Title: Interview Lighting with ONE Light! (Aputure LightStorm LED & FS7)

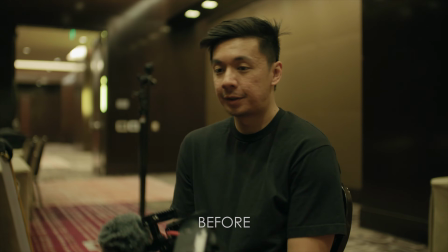6s
How's it going, guys? This is Robert from Aputure Visuals, and here is a super simple breakdown on how to film basic interviews using just one light.
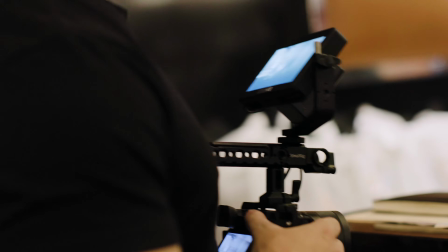14s
This was a multi-day shoot for a software company at the Cosmopolitan in Las Vegas. On top of filming event B-roll, we had to film several testimonial interviews,
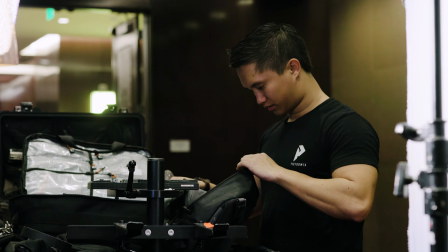22s
and we were given a super basic conference room, so the main challenge was making the location look as interesting as possible.
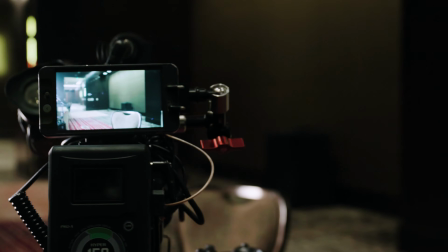28s
I noticed that the conference room had these really interesting accent lights on the edges of the ceiling,
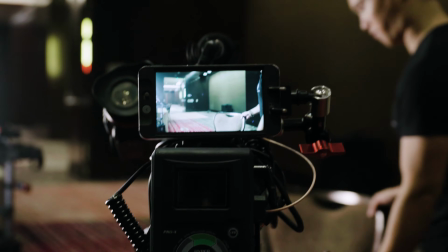32s
so I wanted to try including those in the frame without positioning the camera too low for the talent's sake.
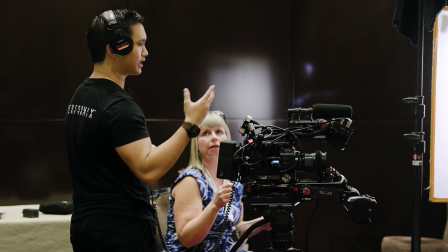38s
This meant I needed to maximize on the room depth so I could be far enough away in order for them to be visible in the shot.
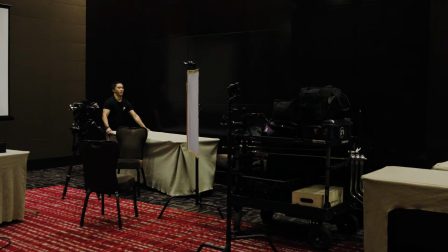43s
We started out by moving all the tables from the center of the room, and this helped clean up the background and gave us really great fall off with our depth of field.
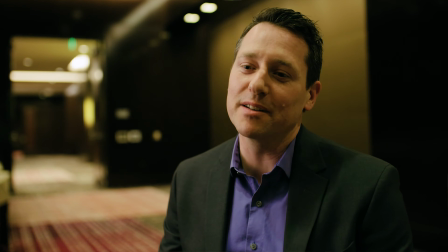50s
I also noticed that there were two-toned walls, so I used that to my advantage and used the lighter wall segment to help visually frame the subject.
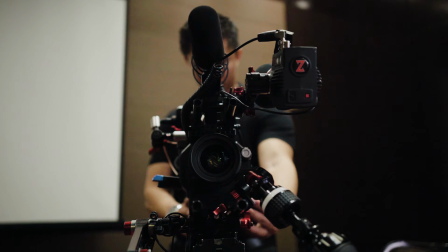56s
To capture these interviews, we used a Sony FS7 and a Sigma 35mm mounted on a Metabone speed booster,
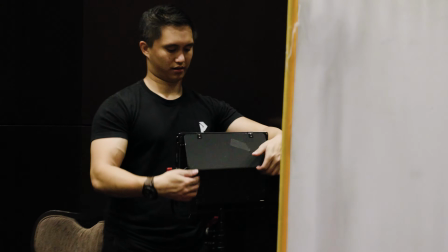63s
and our main light source was the Aputure LightStorm LS1s. The LED panel is a daylight balance, so I threw on a full CTO to match the incandescent room lights. One important thing to note is that a full CTO will cut your light output in half because the transmission is just over 55%.
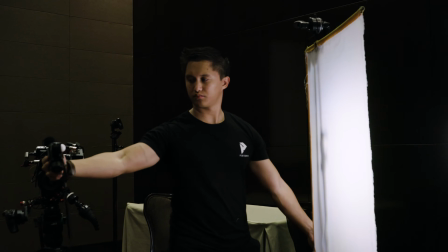79s
This really wasn't an issue because I rated the FS7 at its native ISO of 2000 and metered at an f2.
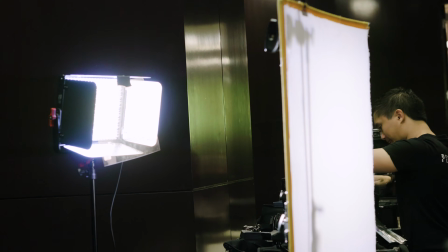85s
I shot the LightStorm into a 2x3 silk mounted on a C-stand to soften up the light source.
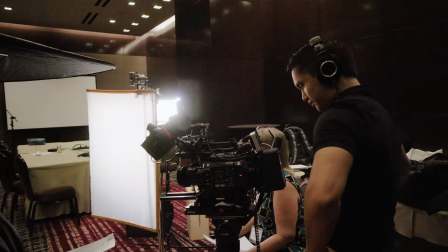90s
Remember, the larger the light source, the softer the light source.
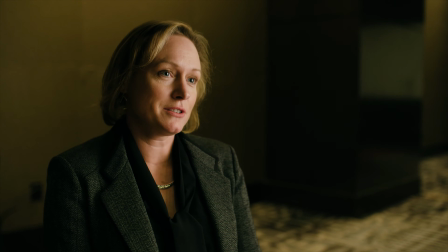94s
Now, light placement is really important when setting up interviews, and I always try to wrap my light just over the nose to emulate Rembrandt lighting,
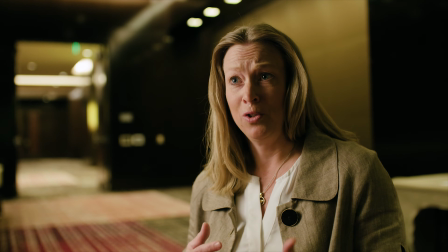102s
and this always depends on how much contrast I want in the face. I would have liked to bring a balance board to add some fill,
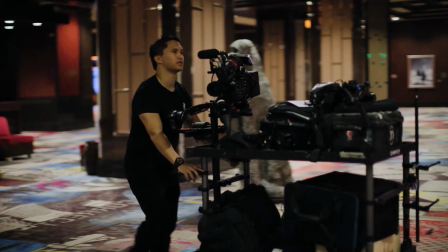108s
but I didn't want to be bogged down with too much extra equipment. We were already rolling pretty heavy with all my gear.
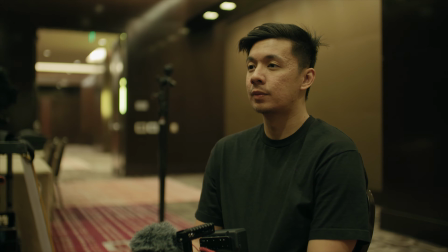114s
With all the ceiling lights, we were getting some really nasty overhead spill on the subjects.
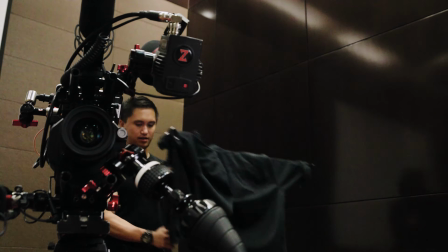118s
We didn't have anything on hand to cut the light on day one, so we just hung Mike's shirt on a C-stand to help with managing all the extra light.
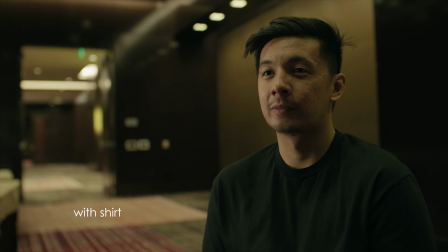125s
It didn't block the overhead lights completely, but it did manage eliminating some overhead spill.
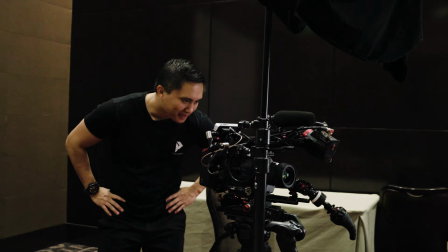130s
It wasn't the most elegant of solutions, but hey, we managed.
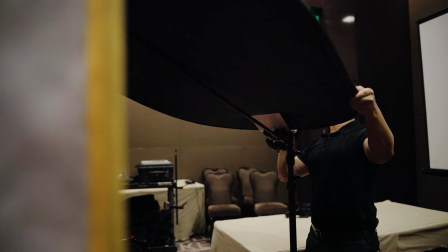134s
On day two, I made sure to bring one of my large foldable reflectors and propped it on a C-stand directly overhead the talent.
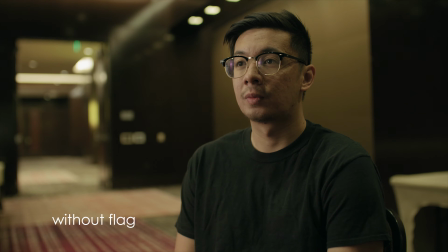140s
You can see a massive difference it makes in these two shots with and without the flag. Controlling light that can potentially contaminate your scene is always important and does a lot when refining your look.
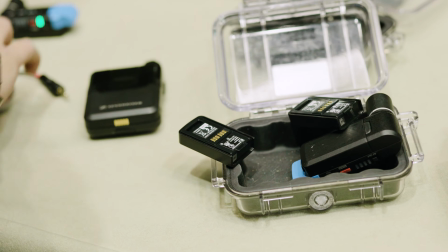150s
For audio, I ran with the Sennheiser AVX lavs using the Tram TR50 microphones.
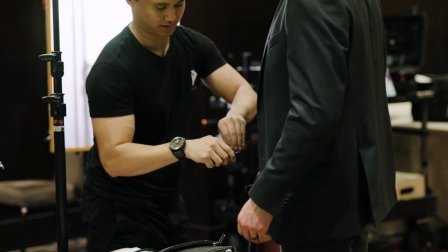154s
It's my go-to lav because of its flat profile and how easy it is to hide.
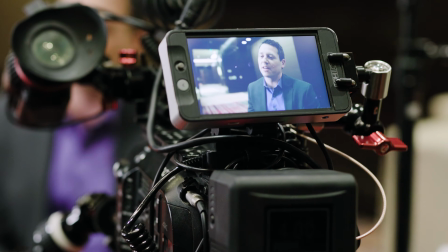158s
I personally think visible mics look a little tacky when they're in frame, so I always try to hide my lavs when I can.
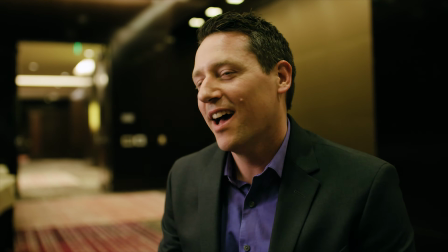165s
Using a lav mic was a great choice because we did have an interviewee that moved around a lot,
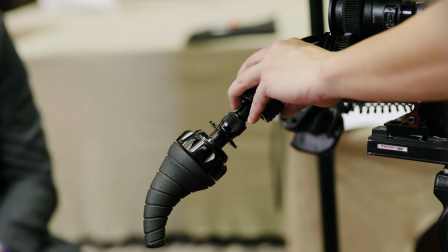170s
and a boom mic probably wouldn't be ideal because his voice would have kept going off axis from the microphone.
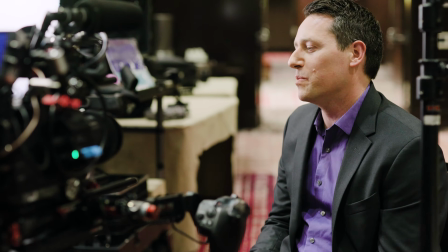175s
The lav did a great job at maintaining a consistent recording level.
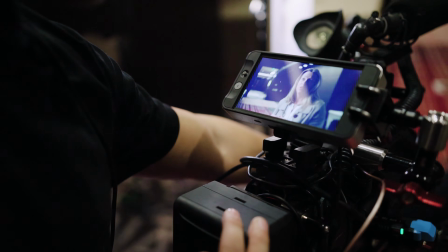179s
Since I was running audio myself, the AVX system is great since I don't have to worry about programming the units to find a clean channel.
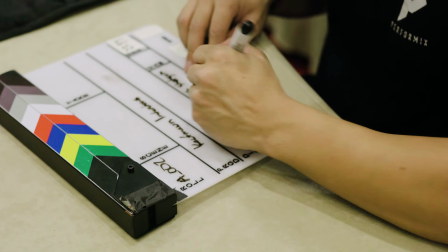186s
It does it all automatically. Prior to every interview, I made sure to write down each interviewee's name and audio channel assignments on a slate.
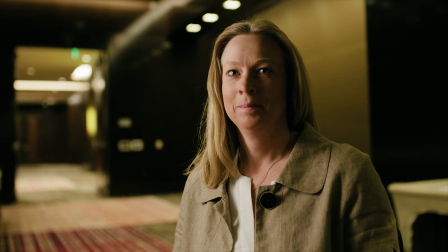193s
This helps the editor when sifting through the footage so that they know how to spell the name correctly and which audio channels are which.
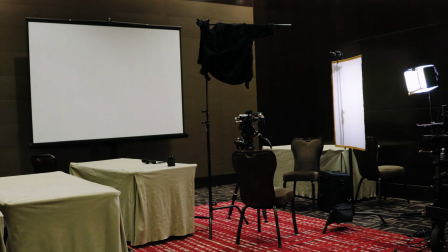199s
I probably use this setup for a majority of my interviews. All you really need is a light and some diffusion.
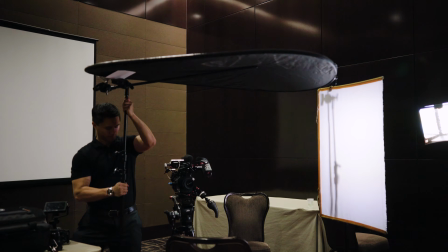204s
Feel free to add an optional balance and use something like a foldable reflector or 4x floppy to cut excess light and avoid any spill.
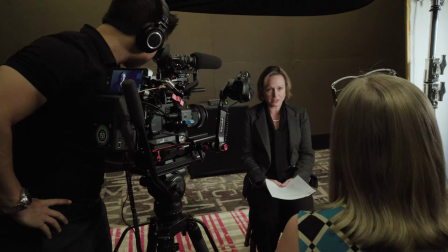210s
Turning conference rooms into visually interesting backgrounds is always challenging, and sometimes you just have to play the cards that are dealt.
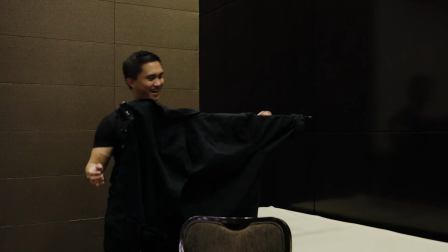216s
What are your thoughts on this interview setup? Would you have done anything differently? Feel free to let me know in the comments below.
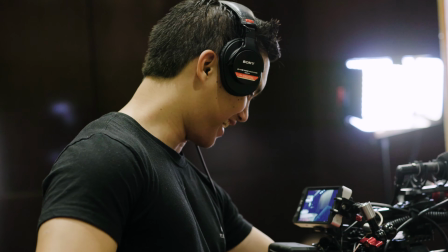222s
I hope this video was helpful in some way, and as always, thanks for watching, and I'll see you in the next one.